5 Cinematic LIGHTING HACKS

Now in post-production, you might need to crush the blacks a little more. Creative light setup number 4, also used in many video clips or sports commercials.
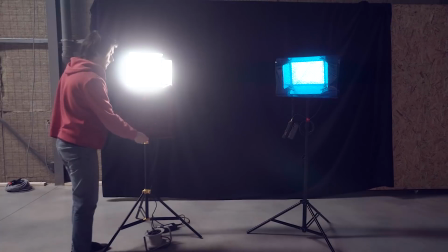(4:33)
Take 2 LED lights and give one of them a strong blue color and the other one red. I'm using simple gels from Lee, which are pretty cheap. I'll leave a link to their website in the description below.
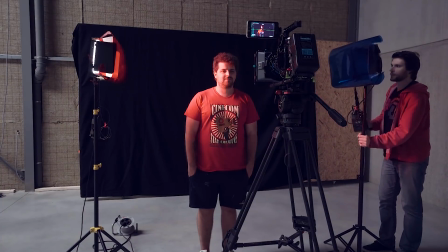(4:45)
Next, place each light on the side of the talent and make sure that they have somehow the same output and are placed at the same distance.
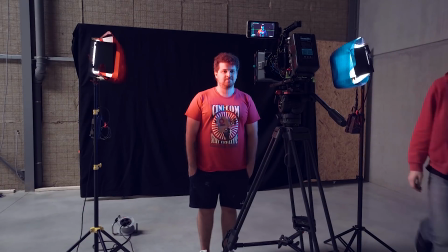(4:52)
You could experiment with the height of the light as well. Now we're placing them at eye level to create horizontal shadows.
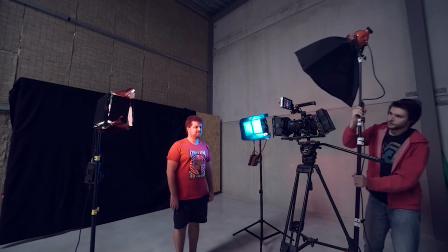(4:58)
And this is basically it. If your skin tones appear too unnatural, you could add a tungsten softbox in front and set your white balance accordingly.
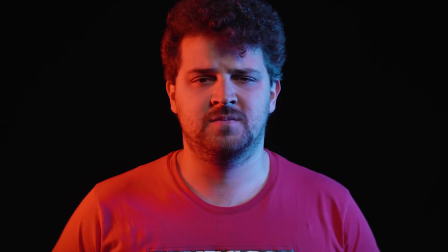(5:07)
Make sure it only breaks that blue and red color a little bit and not take away the entire effect, of course. so a little output is more than enough. And then the final setup is what I call the hacker.
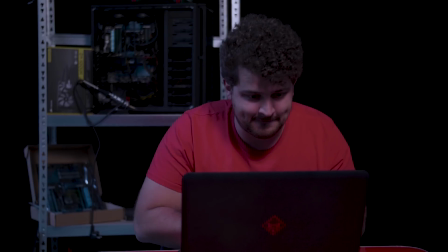(5:17)
Hackers usually sit in a dark place, and if you have some props of old computers and iron racks, you can put that in the background.
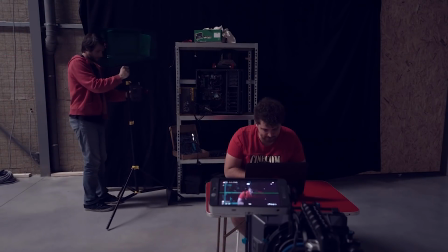(5:24)
For the lighting, we'll use a single LED panel in the back with a green filter in front of it.
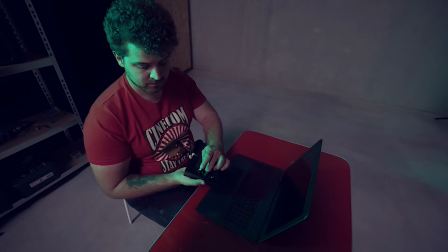(5:29)
It'll shine over the shoulder of the talent who's sitting behind a laptop screen. Next, we'll lay a small LED panel on that laptop and let it shine through the subject. You can also put your photo in here with its flashlight on. What we also do is wrap a blue filter around the small LED light.
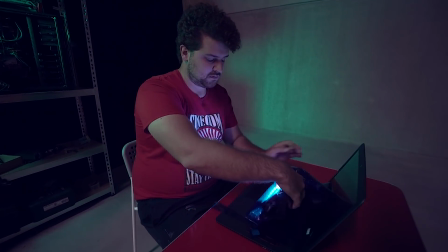(5:45)
It doesn't always appear that way, but laptops or mobile screens are always pretty blue.
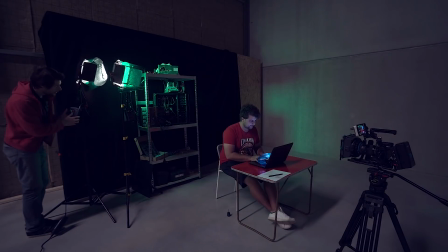(5:53)
If you do use a visible background, do keep it dark and stroke another green light onto it from the side.
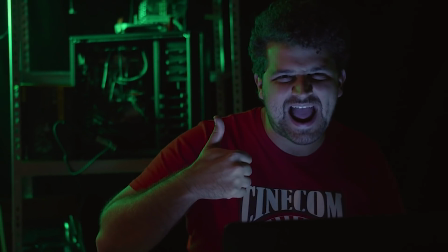(6:05)
Have you seen an awesome lighting setup somewhere? Let us know and we might make a part 2 of this. So make sure to subscribe. Thank you guys so much for watching again, and as always, stay creative.
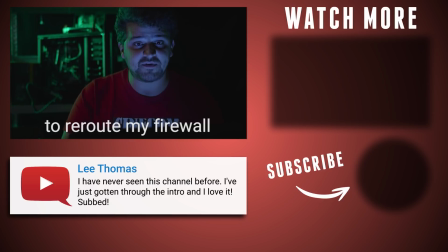(6:18) Guys, I'm using MD5 hash to rewrite my firewall to give my Wi-Fi some extra bytes. That's the kind of hacker man that I am. Woo! Some extra bitey Wi-Fi.